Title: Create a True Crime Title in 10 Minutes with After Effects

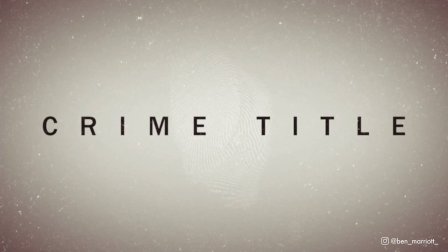0s
Okay, so you just got a Netflix deal, but you blew all your budget on catering, and now you only have 10 minutes to make a title sequence for your true crime documentary. Well, you've come to the right place.
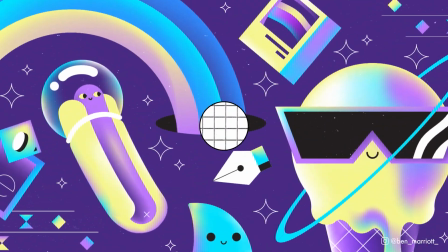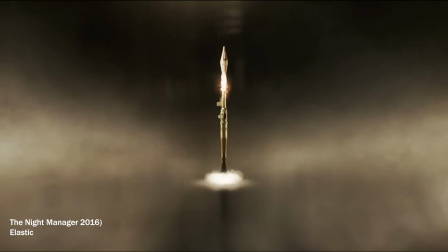18s
Now, I love title sequences, even if they are just extreme close-ups of barely thematically relevant 3D objects rotating slowly for 60 seconds too long.
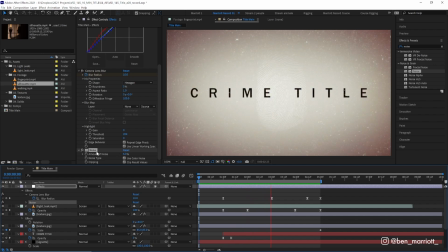27s
In this video, I want to show you a whole bunch of techniques that you can use in After Effects to mimic the look you see so often, particularly in crime documentaries, but also add a nice bit of production value to basic scenes. And you can download this project file for free down in the description, just without the stock footage.
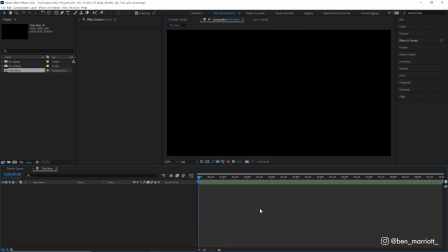43s
So we're going to start in an empty composition and start by creating a new solid with Control Y, and let's make it a light gray color.
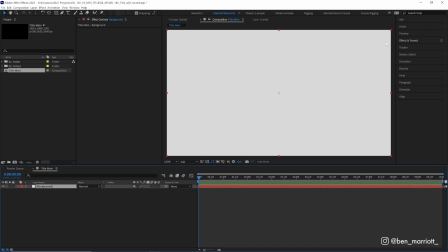50s
Now let's create a vignette. Now there is a vignette effect over in effects and presets, but you're going to have more options if you create one yourself, first by starting with another new solid.
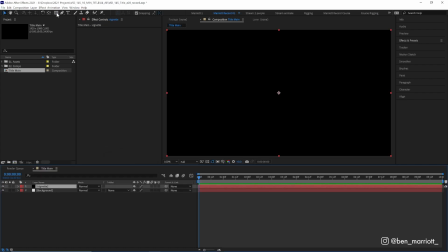58s
Let's make this one black, and then select our ellipse tool up here in the toolbar and double click it.
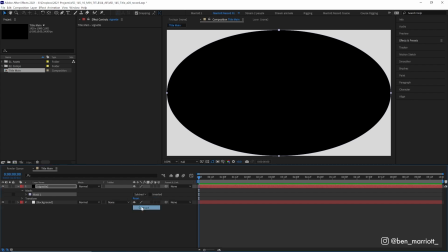63s
That will make a mask the size of your comp. We want to set it from add to subtract, press F on our keyboard to bring up its feather, and then feather the heck out of it.
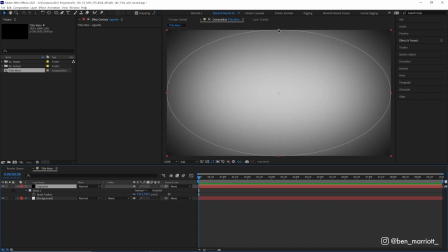71s
About 750 feels nice. Then if you double click that mask, you can adjust it to get the look you want.
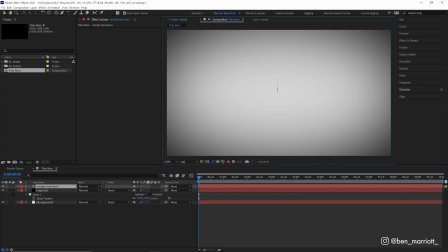76s
Then the text. So let's select our type tool and click in our composition and type our title, and then click our align panel and align it to the center.
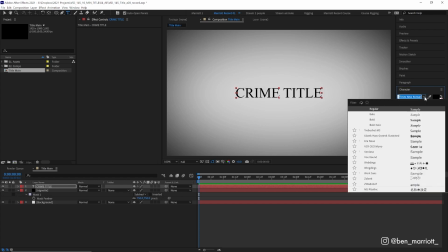84s
And then we want to pick a font. Nothing too fancy. You want it to be nice and mild for a general audience.
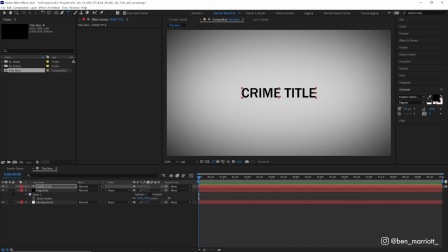89s
Franklin Gothic is a beautiful typeface that is very welcoming and is also available at Adobe Fonts. And now we want to increase that tracking, which is the space between all of the characters. If we go from 0 to 100, that space is doubled, but that is far too subtle.
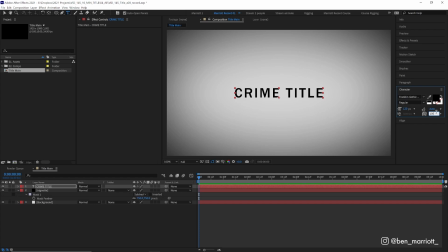105s
We're making a serious title, so we need to go all the way up to at least 600. More than you think is reasonable is just about right. And now we're going to animate the tracking to be even wider. So now let's hold Control and click the arrow just to the left of our layer down here. And next to animate, we want to click the arrow here and add a tracking property.
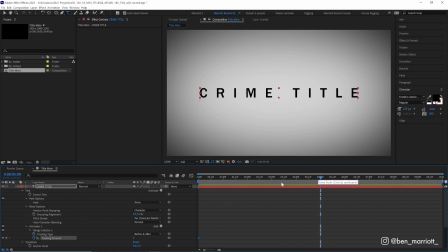124s
Let's keyframe the tracking amount at the start. And then about 5 seconds in, let's increase that by 40%. So now it starts really wide and slowly gets even wider. Very dramatic, yet somehow tasteful. And I think we do want to have about 1 second before our title appears on screen so we can add some nice footage.
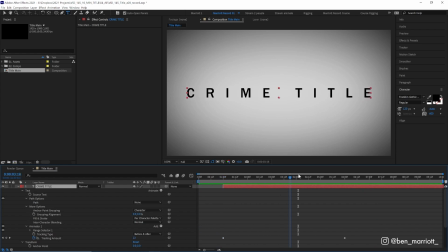142s
So let's drag this layer over 1 second and let's trim the end of our comp to about 5 seconds as well. 5 seconds, I think, is the perfect amount of time for a title sequence. Anything else is far too indulgent.
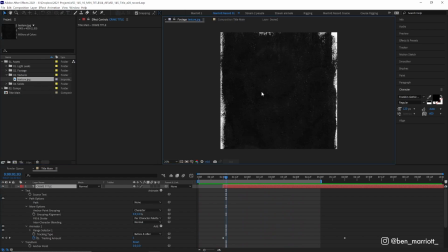153s
Now let's add some texture. Now I've got this scanned image of some painted paper that I use all the time, and that is included in the project file too.
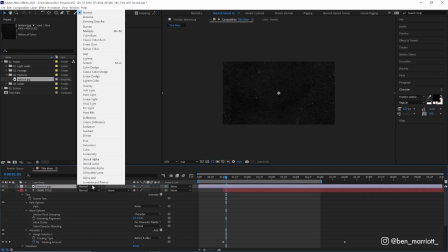162s
So let's drag that into our main comp, set its blending mode to screen so we can see through the dark areas,
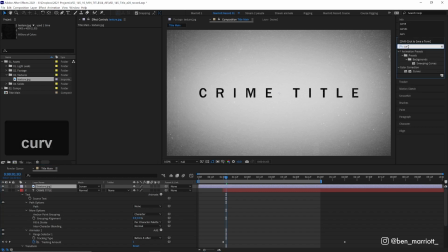168s
and then let's add a curves effect to adjust the contrast. There we go. And let's animate the scale.
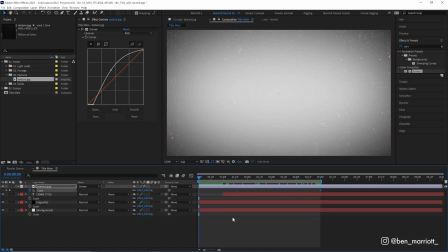174s
Let's have it end at 100%, and then at the start, take it down a little bit, maybe to 85. There, that adds a bit of depth and a bit of grunge. Just so the audience knows what's coming in the show will be pretty grim and dark. This is not a nice sleek white collar crime that the show is portraying. This is one of the bad crimes.
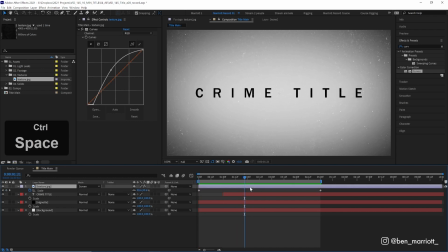192s
So to add more depth, we are going to duplicate this layer with Control or Command D, and we're going to add parallax by increasing the scale of this one faster. So let's select both of these keyframes. Let's go to the start and increase the scale amount so it starts at about 140%.
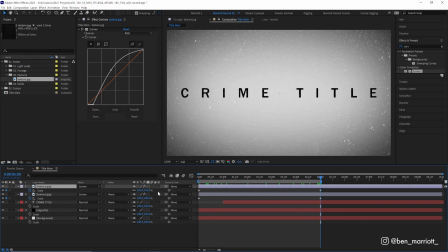207s
And then at the end, let's increase this one too, maybe a bit more, maybe a touch over 200. So now I've got two layers of texture and the top one is larger and getting larger faster. So it's got more parallax and appears to be a bit closer to us, much more depth. And let's also rotate it a bit so it doesn't match up exactly with the one below it.
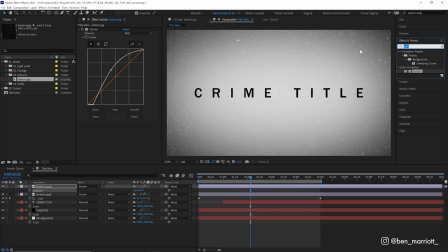225s
And we can maybe add a Gaussian blur effect to this one too. Maybe 2 pixels, just a little bit so it feels a tiny bit out of focus, and maybe increase that contrast a little bit more. And now we're gonna add our secret weapon. But first, a quick word about this video's sponsor, Milanote.